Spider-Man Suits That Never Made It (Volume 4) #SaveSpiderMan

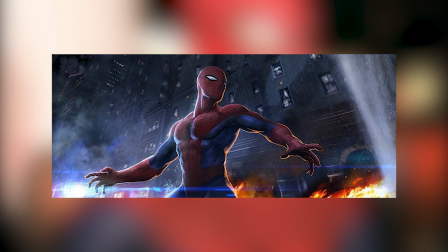[12:40]
And what do you know, this concept art has ended up being by far the best and most tolerable so far.
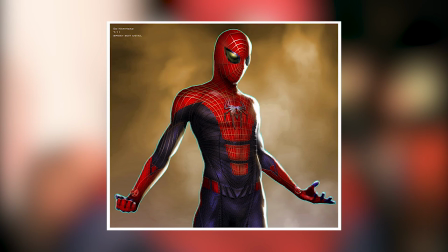[12:45]
Classic always wins, what do you know? Fragmentation was clearly a theme with the Amazing Spider-Man's design work. You can tell by the front and back spider logos on the final suit that fragmentation was what they were going for, because actual spiders, pretty fragmented. They wanted to kind of make him look articulate and jointed, and this design definitely gives that off,
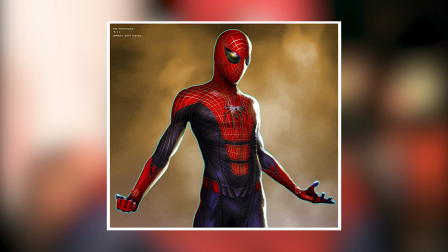[13:05]
with Spider-Man having blue stripes inside the torso red section. The Spidey belt is there, but it's fragmented and it does not connect with the rest of the suit. Now, here's something I would say is one thing I really appreciate about the Steve Ditko Spider-Man design
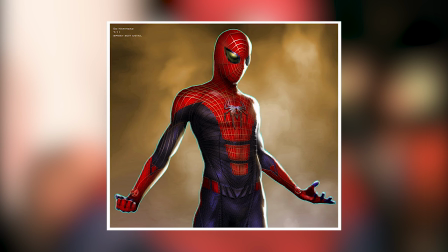[13:21]
is the fact that all of the red sections except for the boots connect up. I think when you break that connection too much, it loses a lot of that flow. There's an art to how they were able to interconnect all of the red sections on the Spider-Man suit,
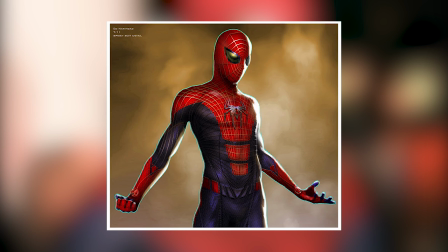[13:38]
and it very rarely works when you fragment it, and here they've done that, and for me, it doesn't do it. The webbing, again, is more woven and intertwined. It's at least sort of symmetrical, and we're seeing an introduction here to the golden or yellow eye lenses as seen on the final Amazing Spider-Man design.
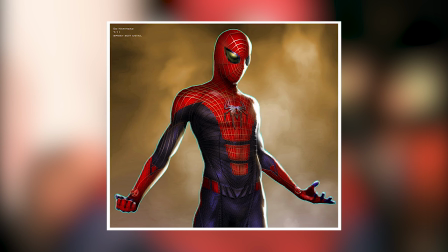[13:57]
And to answer, do you like the yellow eyes? The answer is no, I like white eyes. The yellow eyes make him look oddly demon-like. Yellow eyes is something I associate with the Green Goblin, not Spider-Man.
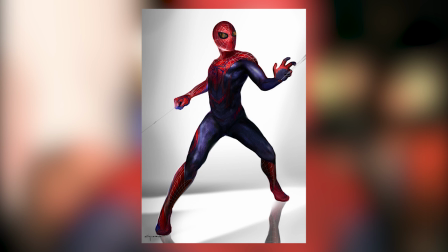[14:07]
So on this one, we got some very dark shades of red and blue. And again, Spidey belt is completely gone. It's got more of an Alex Ross sort of Spider-Man cutout for the torso section, but with some red legs around it. The eyes, again, are yellow, don't like them. The hands have blue palms, but red fingers.
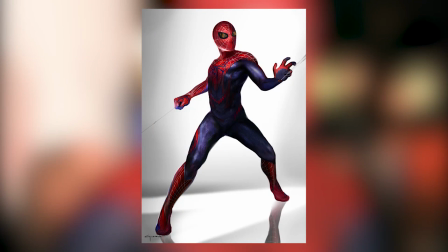[14:25]
And the webs are silver, like in the Raimi movies. This would have made an okay Spider-Man design. It would be at the bottom of my list for favorite live-action Spider-Man suits, but at the end of the day, it's not bad.
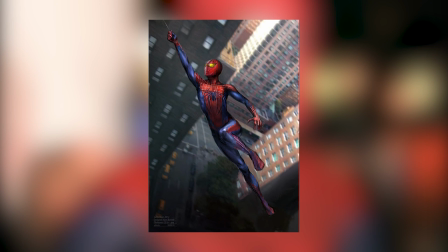[14:35]
I could get past it. Alright, so we're in the endgame now. We're moving into the suits that much more reflect the final suit that we got in The Amazing Spider-Man 1. And this here is pretty much it, except around the glove section, there's a lot more blue going on.
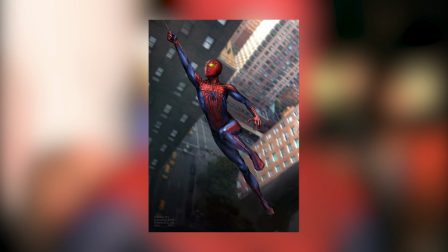[14:50]
The colors are definitely brighter than they were in The Amazing Spider-Man. The eye lenses are more boxy, but that could just be down to art style. The webs are silver, which is much more in line with the Raimi movies, and I must say I do like the silver webs on this suit design.
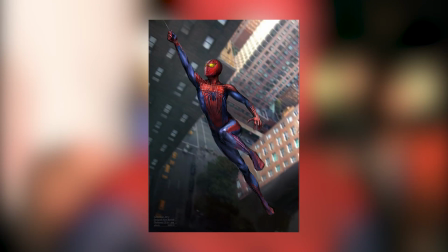[15:03]
The spider is much more classically inclined. It's much close to Raimi's chest spider, and it's not fragmented. I actually don't mind the design here, and it could be partly just down to the art style, but it looks less needlessly fragmented.
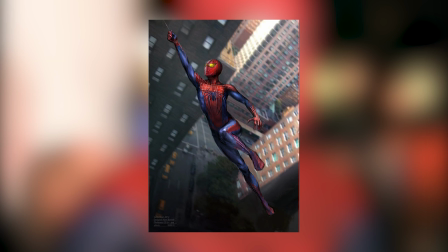[15:18]
It looks a bit more flowy, like it should. It's very, very close to the design we actually got in the end, but I think it's pretty good. It kind of feels like a mix between the Amazing Spider-Man costume, as worn by Andrew Garfield, and the Spider-Man Turn Off the Dark costume, as worn by Reeve Carney.
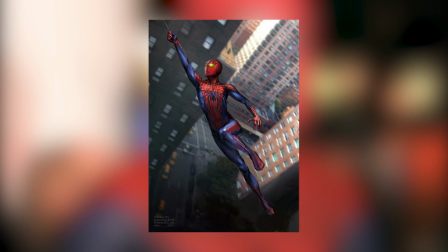[15:33]
Which is a very strange costume, but I recommend you check it out. I still don't like the yellow eyes. It reminds me of the Green Goblin.
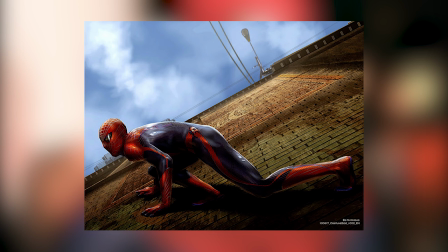[15:39]
It's not right. So this design here is very close to the pre-production suit mock-up that Andrew Garfield wore for screen tests, in that it is very, very close to the final design, but as you can see here around the head,
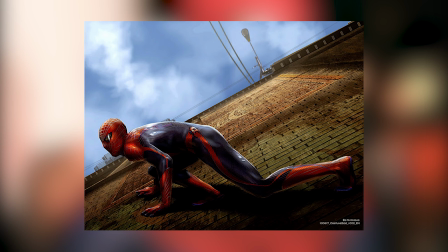[15:52]
the webs are fragmented. There is a gap in the webs that stretches across where the eyes go, framing the eyes in a way that we haven't seen before on a Spider-Man costume design. Which almost feels kind of like a nod to one of the very first designs we looked at on this list, where the eyes stretched across to the back of the head.
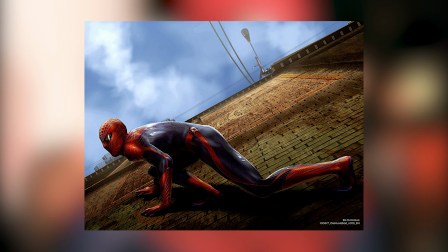[16:07]
They kind of have it so that the eye framing stretches across to the back of the head, but the eyes on the inside are the normal Spider-Man eyes. Another thing is the webs are silver, which I actually really like. He's got this funny little device on the side of the Spidey belt, which is there. I'm not sure if it connects to the red in the center of the torso.
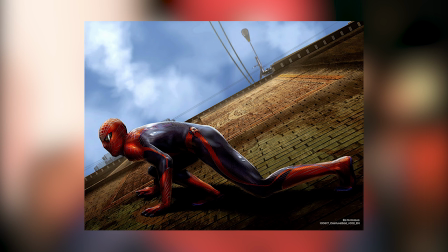[16:23]
It definitely doesn't go across his butt like it does on the final design. He doesn't have the blue cutting into his wrists either. The stripe on the arm is very, very thin. And he's got these interesting silver webs going down his back. Gotta say, not a bad design. Very flowy. Not really sure how I feel about the fragmented webs on the head, though.
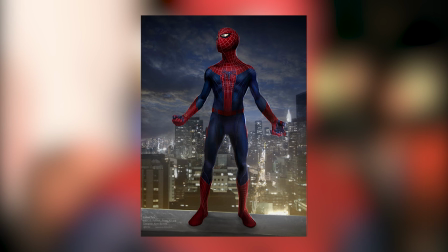[16:41]
So this here is the best one. This is the best concept design that we've had so far, in my opinion.